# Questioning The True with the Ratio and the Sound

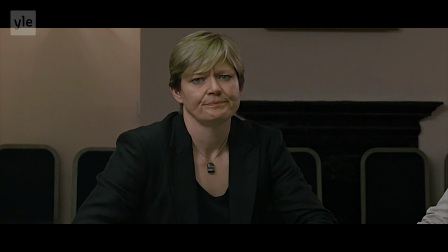This scene can be true in another reality, but on the other hand,
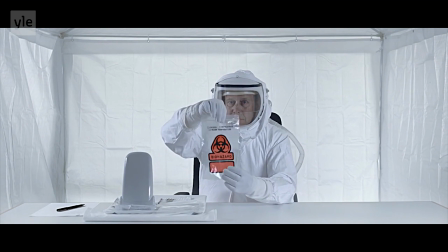it's not a fake and be here, like an alien, permit to make this distinction.
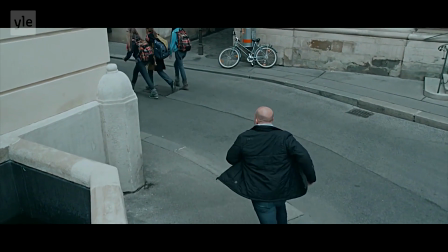In spite of this huge post-production and construction work, the director never hides us that it's a simulation.
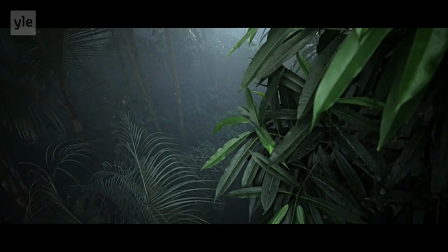That it's the imagination of his specialists which talk,
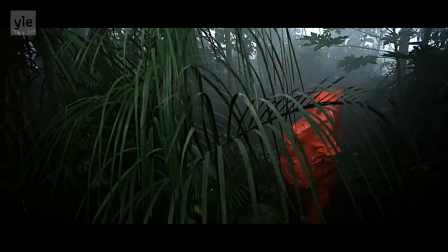and this is more shown in the discovery of the inside spaceship.
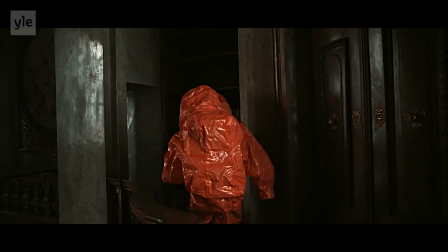But not that I can see, not that I can detect.
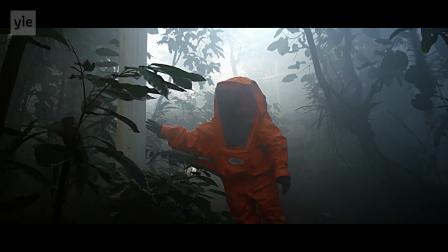There is a talkie-walkie voice effect and some visual shot of the inside of the spaceship, described vocally by the social actor.
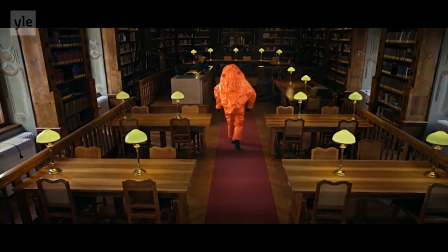Whereas, the director in the scene shows us the social actor sit with closed eyes and with his true voice.
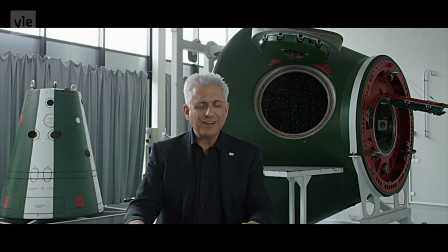It's a comeback to the reality and so breaks this idea of truth of what we saw. And yes, once again, What is shown is not the truth.
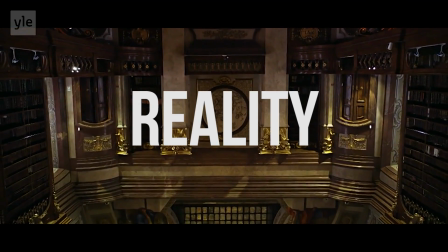There is no truth here. This is a mix between reality and fiction, and this is not hiding to the spectator.
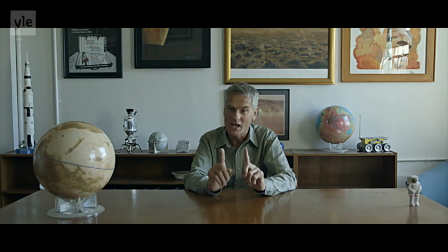We can notice the same effect produced in a different way with this interview with an intervention of the image. There is a constant reminder that even if the people are real, they say just something possible, but it's not the truth. It's a possibility.
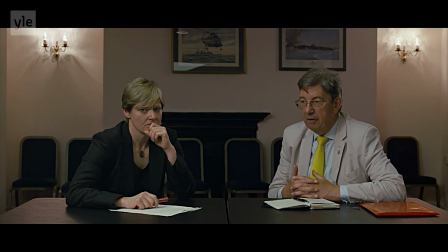The style of this documentary questions the truth and even sometimes it deactivates this idea of truth. From the beginning of the documentary, we know it.
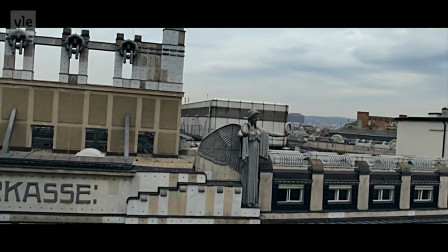is not the true what we are going to see, but something possible approached by real specialists.
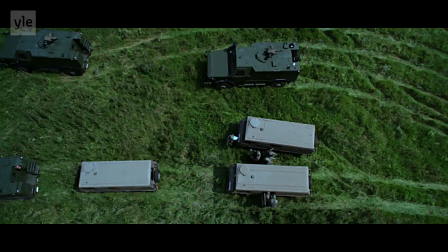It's a scenario not based on a real fact, but on a possible fact.
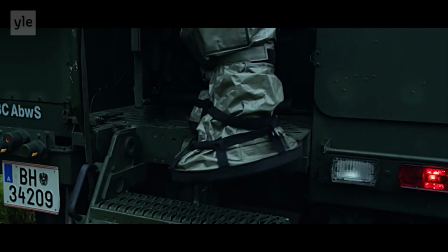The visit is constructed in the way that the spectator reconstructs the real by himself,
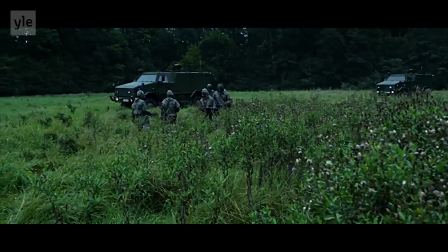and even keeps the gate open to the imagination to the spectator by hiding the alien and the exterior spaceship,
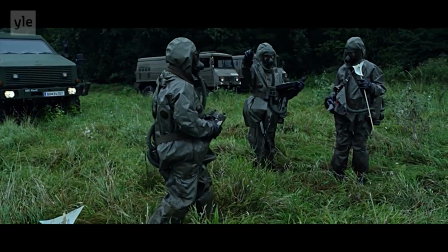and this is probably what is making the beauty of this documentary.